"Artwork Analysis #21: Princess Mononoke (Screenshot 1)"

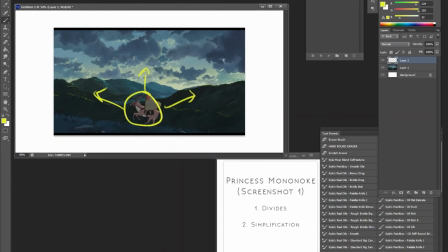And this allows for a more, this again is sort of the, if you were to reverse this. So generally when you look at my work or a lot of people's illustrations, the landscapes tend to be simplified and the characters are very complex.
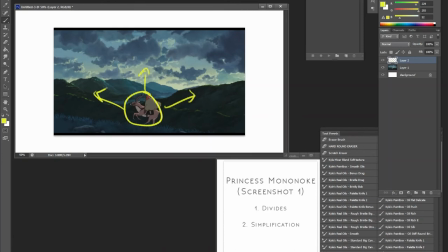So in this case, Ghibli, of course, you can't really animate super painterly complex characters. You could, but you'll probably spend all your budget trying to do so. So Ghibli reverses it.
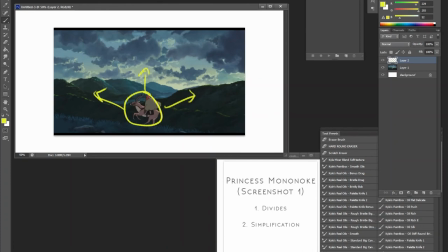So of course, characters have to be simplified. Therefore, the landscape has to be reversed. Had the
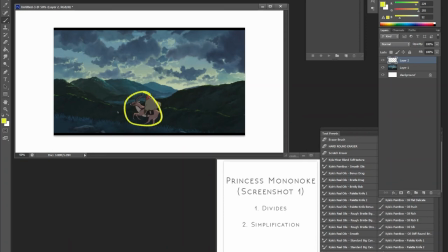landscapes been more simplified, it will start catching too much attention from the character at hand. Some cartoons, I won't name any names, will do this and it never looks good.
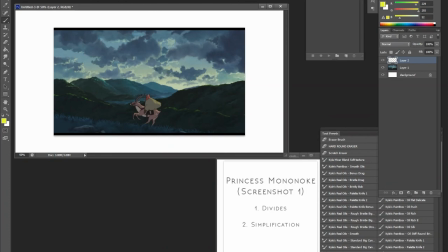So in Ghibli's case, it kind of works. Some cartoons, of course, do this in varying degrees. Ghibli just likes to take it super overboard because it's their style. So their landscapes are mega, mega, mega complex.
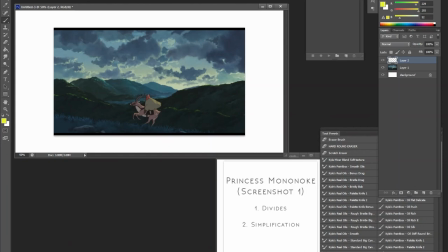I can't emphasize it enough. If you want to study your landscapes, you have to also study how their characters are placed in the frame. Because chances are there's really no focal point when it comes to their landscape. It's so complex.
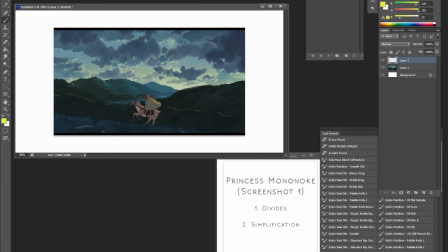There's no way you can rest on the piece if the character isn't there. So that's really the double-edged sword of making something really complex like this.
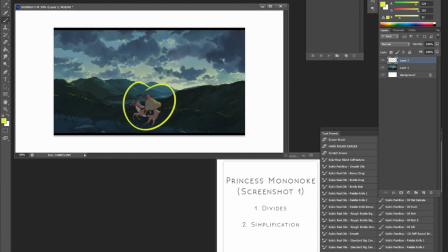But of course, Ghibli is masterful in how they balance it from animation to the layout on the background. Anyways, hopefully that was helpful. I will analyze one more screenshot after this one. Thank you for listening, and I'll see you next time.